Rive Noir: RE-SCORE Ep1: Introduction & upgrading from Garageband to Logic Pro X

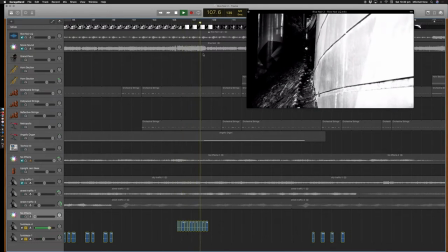(15:08)
I think these were my least favourite at the time.
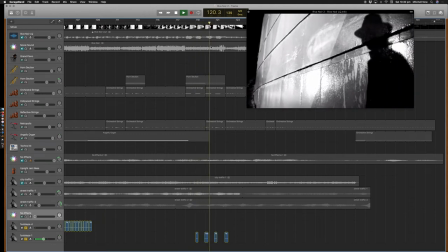(15:11)
And then here, where he's walking quite slowly, and it's only a shadow, you can't see him, but you can hear him, and we're used to that sound already, and they're the last ones in the film. I really like those. I don't think I did a great job. That's not really my area of expertise at all, but they are in there.
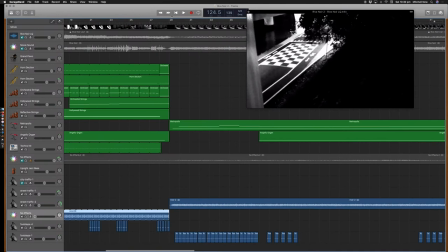(15:27)
The other sound effect that is in there is this one,
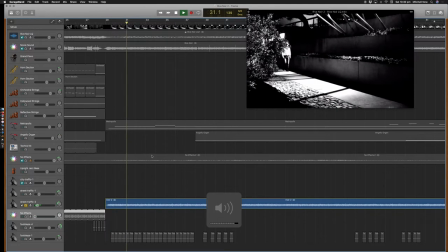(15:31)
where I believe on a rainy day I stuck the microphone out the window and then just let it record, and the pan changes
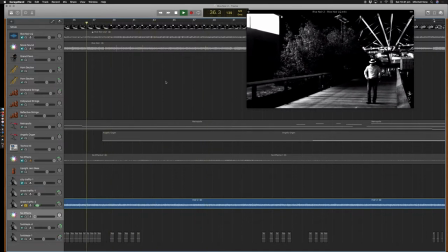(15:46)
from this side to that side when the cut happens from this angle to that angle.
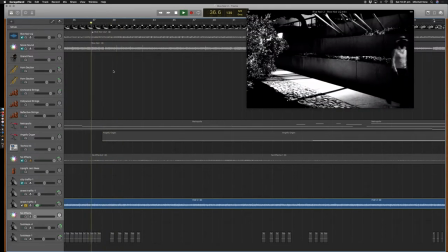(15:51)
The sound changes with pans left to right based on the position of the of
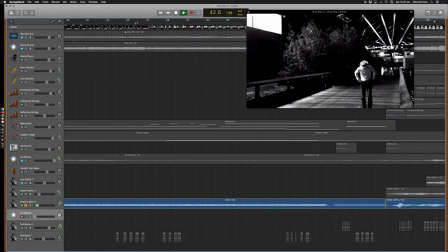(15:59)
the camera, the angle, and then here where it cuts, pans again to the center.
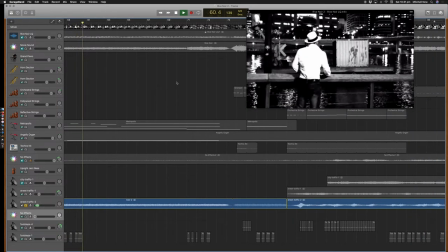(16:04)
So it's by the river, it's set by the river, there's all sort of noises and traffic, and then when the fade happens, it fades in and out. That is what it is. And then here as well, one called Street Traffic,
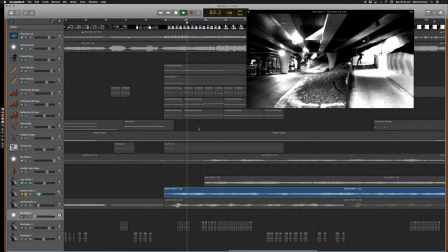(16:18)
which again I think is just out the window of my house back then when the car was driving past.
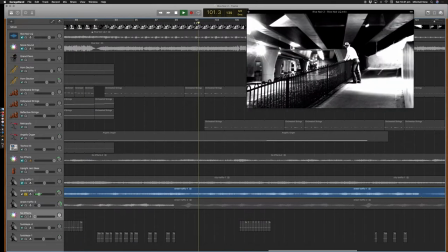(16:25)
Wasn't a particularly scientific kind of recording at all.
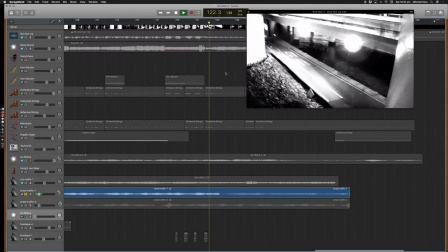(16:30)
It was just, let's stick a mic out the window and record traffic. And there's some fades and things in there as well. So that's what it is for sound effects. There's another track here called City Traffic 1 that has been muted in the original thing, so I mustn't have used it. What's that? It's the same thing, but just slightly different. Whatever, same thing. Call it the same. This one called No Effects, I don't know what it is.
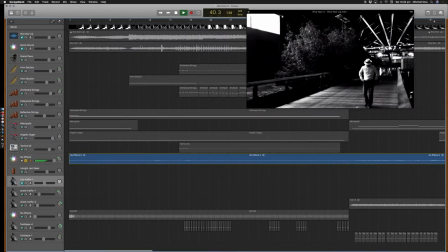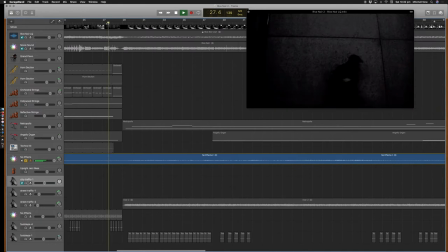(17:04)
So that's related to... Oh, that's... I think that's me playing the guitar, is it? Quite possibly. Or playing the keyboard. Anyhow, I wonder why that wasn't used. Anyway, so musically, we start here with the strings.
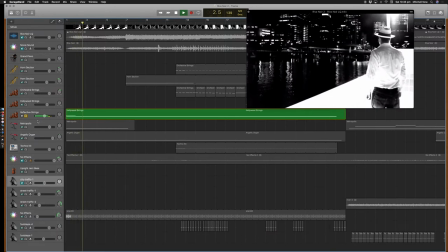(17:31)
So it's quite a big bowed string sound. At the time, I was playing double bass in the local community orchestra, so it makes sense that I would have gone for big strings.
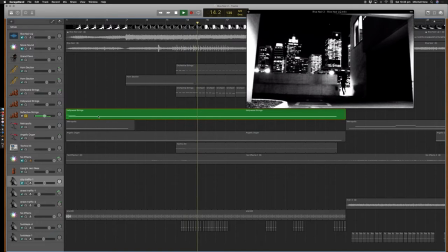(17:44)
So they're just holding that note. I think at the start there was the extra note, and then that.
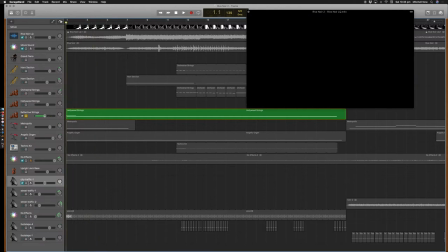(17:52)
I believe, and it's been a while since I've looked, I believe that's a C minor. No, it's a C sharp minor because it's in the key of E. The whole thing is in the key of E.
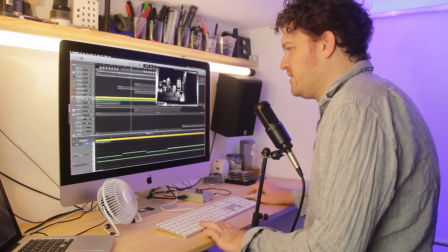(18:09)
E2 and then E major, but with the minor C sharp at the top at the sixth. So that's what I've done there.
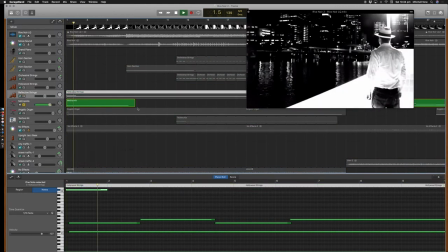(18:19)
and then below that, this character, the man in the hat, I guess he's like an investigator type.
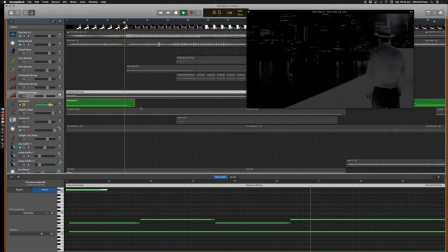(18:27)
He's the antagonist, but he's probably the good guy, because this guy, the thief,
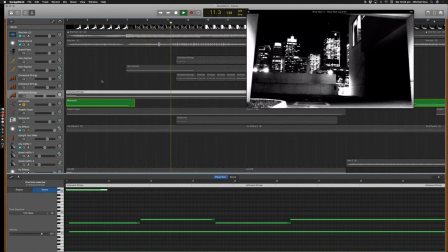(18:32)
he's running along and he's got something that he's stolen under his arm and he's trying to escape.
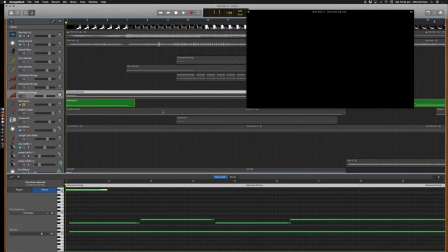(18:39)
So this man, the cop or the investigator,
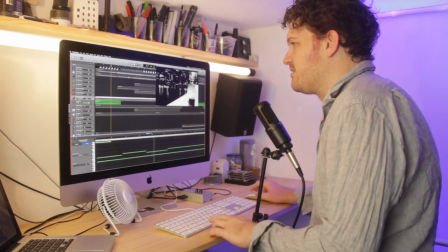(18:43)
he gets this rhythmic kind of sound, and it's just one of the Garageband sounds called Metropolis.
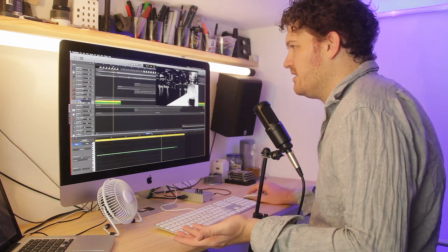(18:50)
I don't really know what it's made out of, but basically all his sounds are this C sharp.
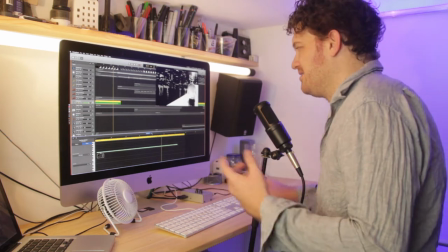(19:00)
So all of the good guys, the good guy, our thief,
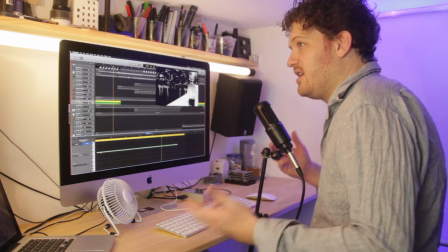(19:06)
who we kind of sympathize with because he's the first one we see and we're hoping he's going to get away, he gets the major chords,
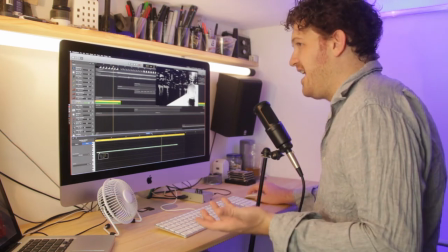(19:15)
and then this guy, the investigator with the hat, he gets the minor version of the same thing. So it goes from the E major scale to the C sharp minor scale, so it's the same scale, one's major and one's minor. So he gets the C sharp, but then the thief,
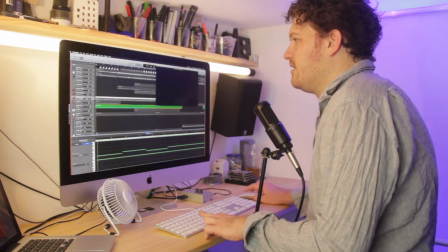(19:33)
he gets the major. This one here, angelic organ, just like a pad underneath.
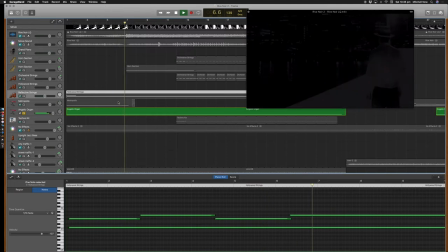(19:42)
It's got a little bit maybe distortion on it. It's quite nice. We'll come back to that. So then later on, we get, so the siren's there as well.
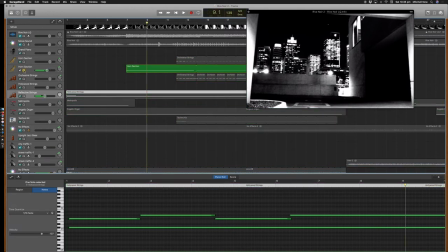(19:53)
This horn carries the theme, so that's going to be a low E, I believe, yes.
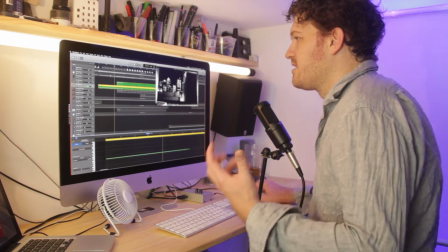(20:00)
And then the strings come in with a rhythmic sort of thing.
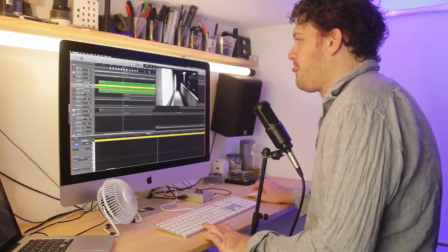(20:08)
And then this stepping down is the main theme of the piece.
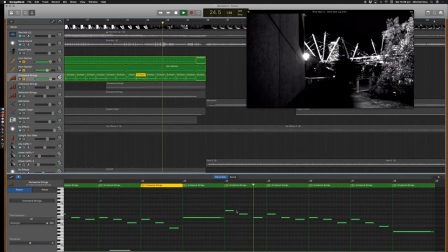(20:17)
So my understanding is it's just walking down. It has that kind of 3/4 or 6/8 kind of feel to it.
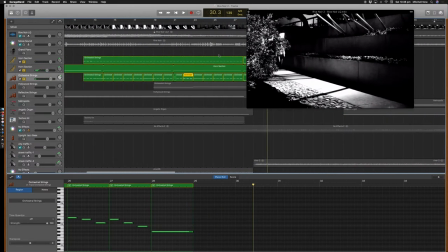(20:29)
And so basically that is
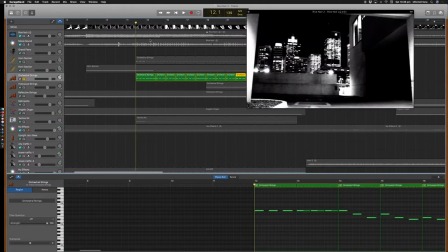(20:34)
the main theme, and it's a sort of got that 3/4 kind of triplet sort of feel.
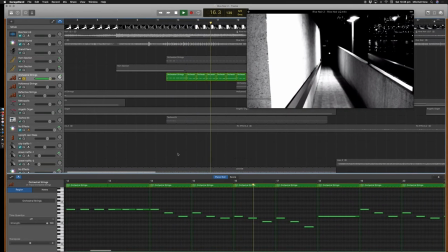(20:39)
It's still in 4/4. I don't believe at the time I knew how to change the tempo in GarageBand to actually
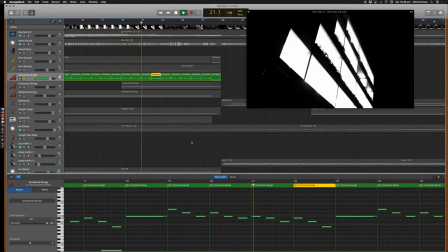(20:46)
or change the key signature, change the time signature or the key signature or any of those things.
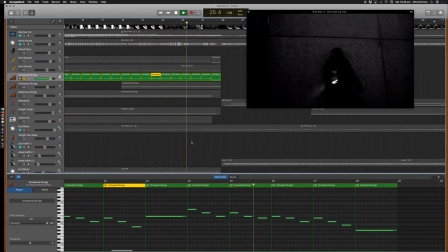(20:51)
I think I just kind of used it as is, and so the rhythm is a little bit wonky in some places, but that's the main theme.
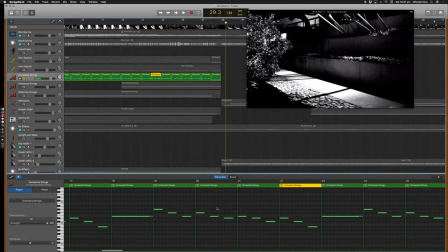(20:59)
And then so when we see our friend the investigator come in,
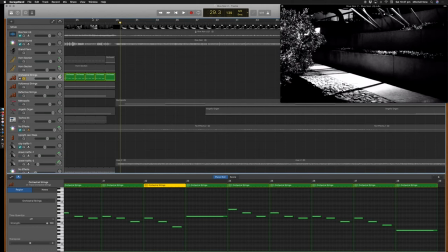(21:03)
the thief's run away and we get the investigator back, we get this Metropolis synth again.
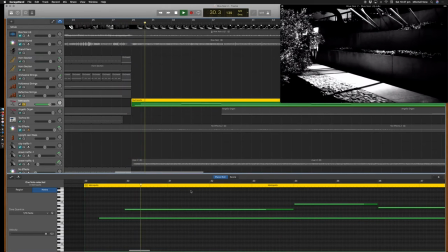(21:11)
So it's just a pad, and it's a C sharp minor kind of pad. Again, stepping down, it's got the same kind of shape to it, but it's mainly the rhythm and the rhythmicness of the of that particular sound that gives it its identity. The organ comes back in, angelic organ. So it's right underneath.
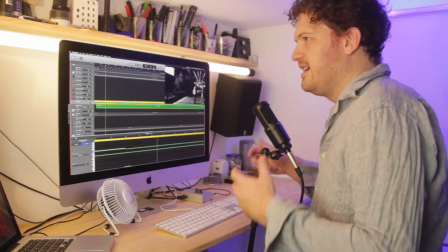(21:41)
So he's investigating and he's looking for clues or whatever.
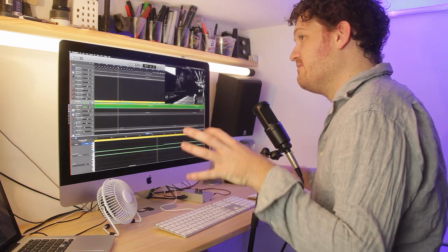(21:47)
And so that's just kind of there. It's got that sort of minor tonality to it, so it feels a bit kind of awkward. But I think it works. And then later on, the next cut where he's looking out over the river, you get these extra notes above as well.
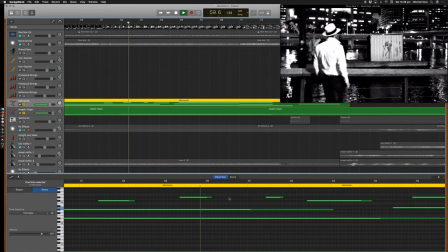(22:08)
And again, that's kind of disharmonic or dissonant.
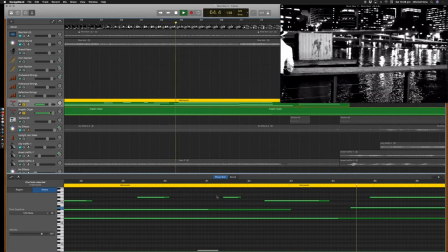(22:14)
It's kind of dissonant, but you maybe don't notice it because of the rhythm and because of the way that the pad is working.
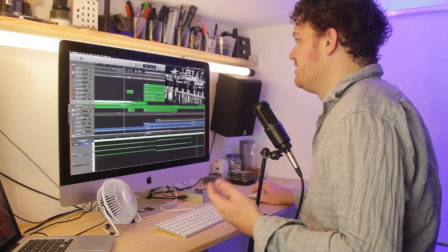(22:25)
And then when it cuts very quickly back to the thief running away, you get his little theme again.
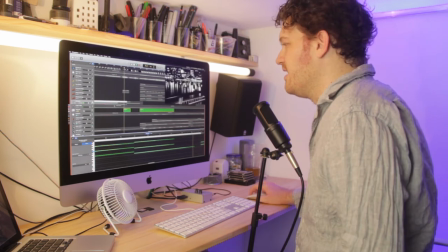(22:32)
And the shaker. So the shaker is meant to represent, I guess, his the intensity of his motion.
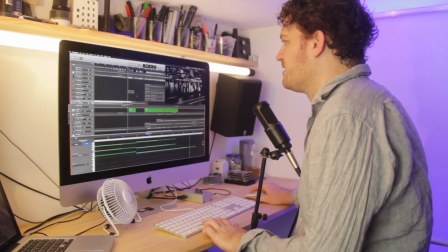(22:41)
So that always appears when he's running. Cut to the next scene,
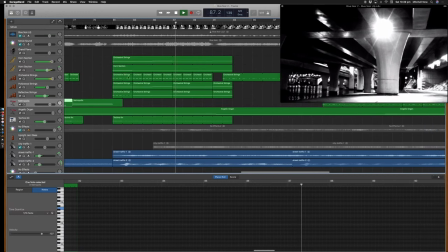(22:48)
where he's really making a run for it. You get his theme again, and you get the orchestra pads, the horns, everything. It's much bigger than before because we now know the stakes are higher for the third act of the film, I guess.